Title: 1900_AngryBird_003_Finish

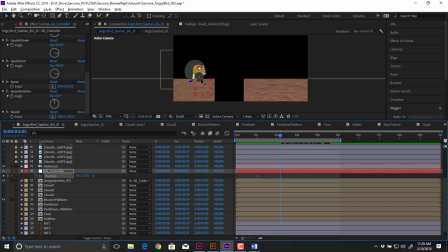16:33 So I'm going to go up to, let's say, about here, and just scoot him over. That's where his first jump will happen. He'll just go like that. And then about the same distance, he'll have another one. Now I have to make sure I'm not moving him in the X or in the Z direction, like towards the camera, because that obviously wouldn't be good.
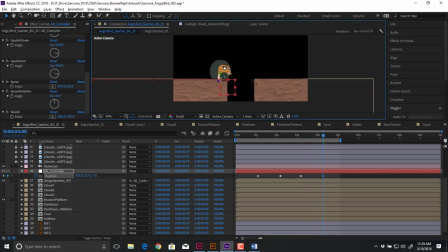16:53 I'm going to go up a little bit further, and then he'll be there. Okay, now I could throw the cave on too. I don't think that'll hurt anything, and that'll give me an idea of where the cave is at. All right, that looks pretty good. So now I can hit play. Now watch how much faster this is going to play back compared to what we just had a second ago.
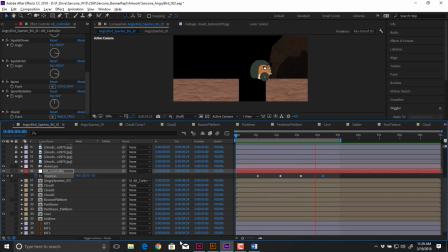17:11 Okay, so what I'm looking for here is that it doesn't feel like he's like rushing during some jumps and then going super slow during other ones. Okay, consistency from one keyframe to the next to the next. That's all I'm looking for. Pretty good. Okay, a little bit right there at the end, but I can adjust that just by pulling this back a little bit.
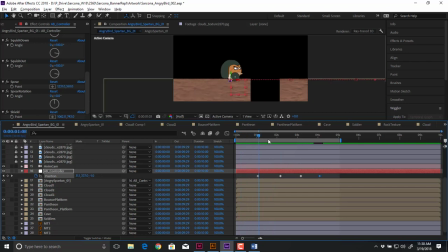17:30 All right, so that looks pretty good like that. All right, so now that I have his X position, now I can go in here and set his Y position. So I'm going to go, makes it easier for you. I go right in the middle of these two keyframes and just scoot him up.
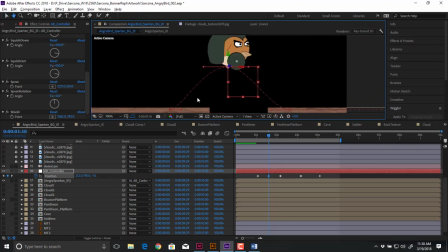17:44 That's it. Now when he gets here, I'm going to leave this just so you can see it. I'm going to scoot that up again. Go here and scoot that up again.
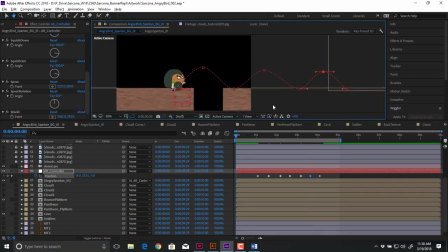17:57 Okay. So now this is not good. It needs tweaking, but you tell me what needs tweaking. So what needs tweaking in there?
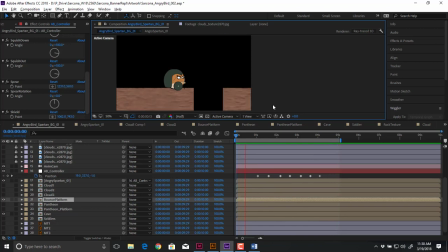18:15 The bounce is too smooth, right? I'm pretty sure they mentioned it in the video, but because I stepped out that day, I'm not 100% sure. But I'm sure they mentioned at some point that some things will have an ease in and ease out, and some things will have a hard stopping point, right?
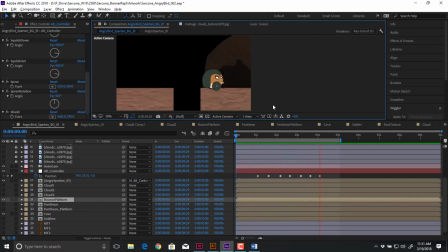18:30 So when the bird is lifting off the ground, that's going to be his fastest, okay? The second he's pushed off the ground, that's his fastest. It cannot be anywhere else, because if it's faster at the top, then he would keep moving, right?
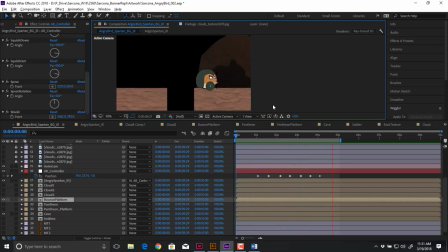18:45 He pushes off, he goes super fast. When he gets to the top, he slows down because gravity is kicked in and he's basically at an equal area. As he starts falling again, right before he hits the ground, he's going his fastest. Okay, he doesn't know he's going to stop because he doesn't know that the ground is going to stop him. So we have to make him stop right on the ground.
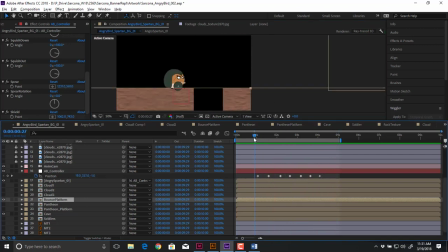19:04 So anytime we have a coming off the ground or hitting the ground, those should be square hits or sharp hits.
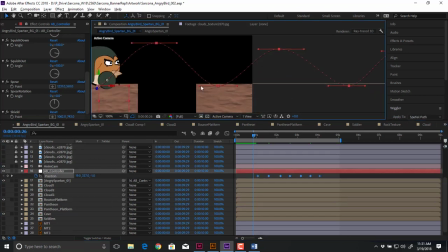19:13 Right now these are very pointy, so I want to click on the handles, and I have to remember which one After Effects is. I believe it's Alt. Yes, it is. There we go. So Alt allows me to drag the handlebars off of there. Once we've broken it once, we don't have to hold Alt for the other one. So see how these are now pointy?
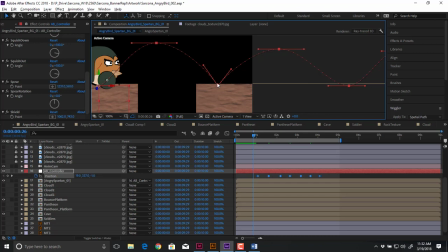19:31 When he hits the ground, that should be like a boom hit, not a slow hit, okay? So I'm just going to hold Alt and break each one of those. Why didn't you break? Yep, that's the path of the bird moving.
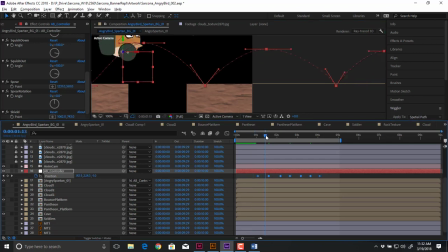19:46 And then there's one right here, but my controller is on it, so I just need to move him up a little bit so that I could then adjust that.
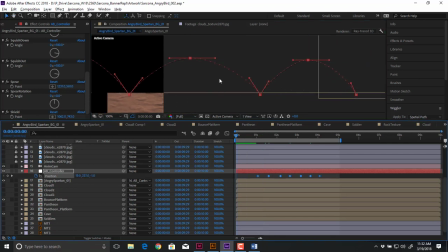19:57 There we go. Okay, so now let's watch that again.
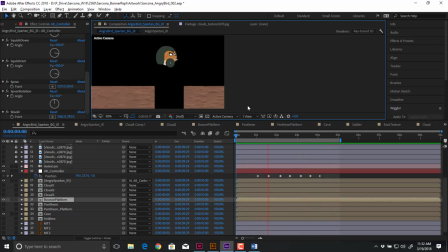20:05 Now it feels like he's actually hitting the ground, right? This is why we want to focus on one thing at a time, because if I had rotation and squash and stretch and all these other things in there, it gets very confusing as to what is actually causing the issue. So boom, boom, boom, perfect.
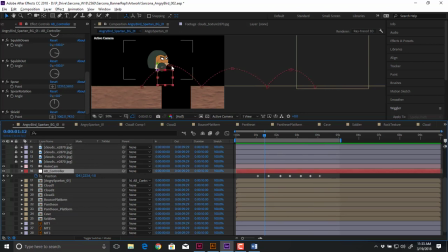20:24 Okay, now if I really wanted to exaggerate this some, because we have this in there, let's just say I'm really exaggerating this. Okay, I can really kind of push this like that. I'm going to undo this because this is way too much exaggeration for this, but
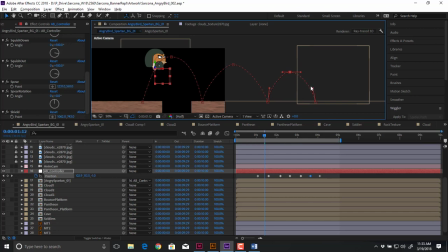20:45 and then kind of subconsciously, I'm looking at these dots. The dots are each frame. If I see one of these hills that has a lot of dots and the other one has a very little amount of dots, I want to correct that too, because that means that there's a difference in speed.
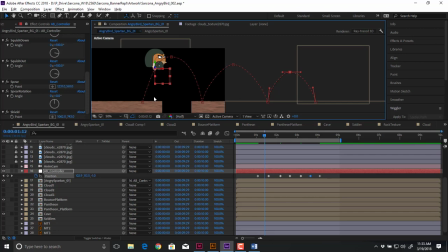21:02 Especially the speed going up a hill and going down a hill, that should be about the same, okay? So if I see like on this side it's a lot, on that side it's not many, I'll adjust it. It's basically just where this keyframe is here. Watch as I adjust this. You can see how few dots are here and how many dots are there.
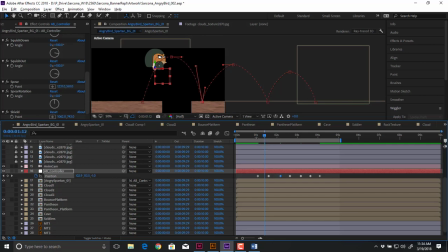21:20 So that will cause it to do something weird. First we'll watch it with this exaggeration, then we'll watch it with the bad speed. There you go, boing. So, not wonderful. Now let's watch it with a different speed inside here. Okay? So now this is what a bad one would look like.
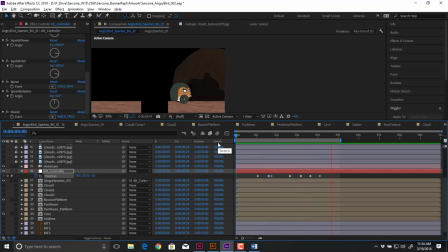21:42 Okay? So right away you can tell. Now if you're not sure, you're like, I don't know, maybe the keyframe should be here or there, go further than you think it should go. If you're like when I move this back, maybe it should be over here, maybe it should be over there. Well, just move it further than you think you need to, and then look at it.
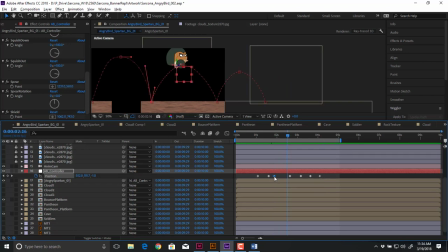22:02 Because what that does, visually, we have this kind of image baked into our eyes of what this animation is looking like. So as we watch something over and over and over again, we're getting basically desensitized to what we're seeing. So you have to basically like go crazy with it just to reset, and then you can kind of hone it into where you think it should be.
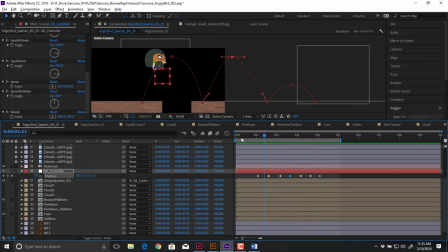22:26 Gorgeous. All right, now I'm just going to do all that because I want my small hills again. Cool. Now, this is an angry bird. He has a soul and a body, and one day he'll go up to heaven, I'm sure. If this was a bouncing ball, every time the ball hits the ground and bounces,
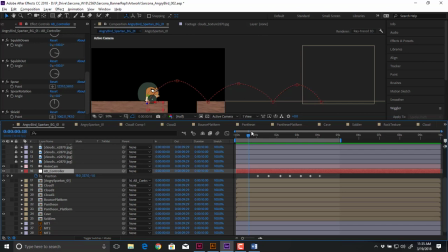22:44 that ball's height is going to get less and less and less because the ball has no control over its bounce. Where here, the angry bird is projecting himself up and down, okay? So the fact that all three of my hills are about the same height is fine.
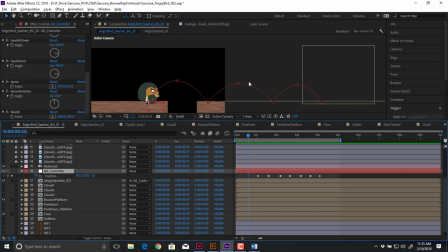23:00 If this was, again, a bouncing ball, I would actually want to lower each hill so that it wasn't as much. All right. Cool. So I'm happy with his X movement. I'm happy with his bounces.
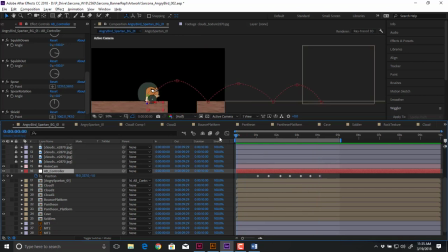23:16 Yep, that's good. The camera looks like it's good as far as everything lining up. Remember that I have it set up so that before he goes to the next bounce, I can see a little bit of that platform so that he actually like lands, or like we can see what's going on. I don't want it to be too crowded where he's like on top of that area.
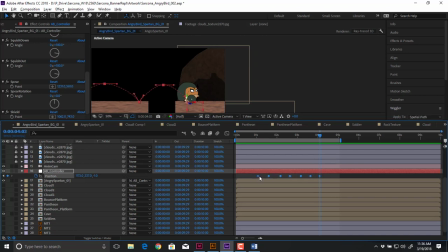23:36 If it was like that, I can grab all my keyframes and just scoot them forward a little bit. Okay, and now what will happen is the camera moves and then he's moving with it.
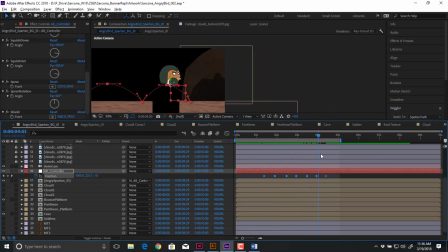23:50 So now he's more like in the center of the frame, and he kind of arrives at a different spot, okay? Again, a good reason to kind of set this stuff up ahead of time in increments. All right, so position's good.
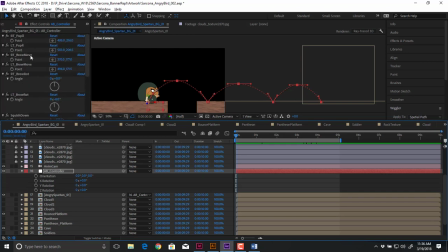24:03 Now I need to deal with rotation. I have not touched any of these yet. I've basically just been focusing on the main position rotates. So now I'm going to go to my rotation. I need to have my position also up so I can see that where he starts.
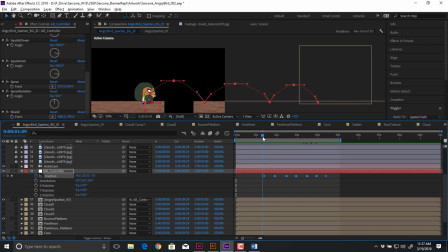24:20 Okay. So now he's about to rotate here, okay? So before he starts rotating, I need to set a keyframe. Then he's going to start rotating and then get into his jump, okay?
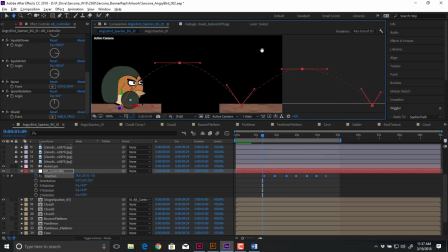24:34 So I'm going to zoom in so we can see this a bit.
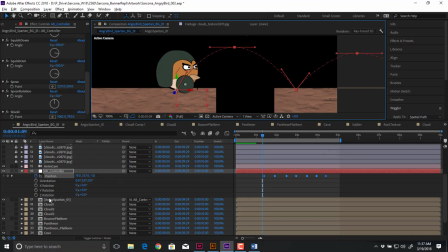24:37 And right before this first keyframe, I'm going to set a keyframe for, I believe it's the rotate Z. Yep, that's the one. So we'll set a keyframe here. And then right about there, he's going to be rotated. Okay, now you can't see his spear.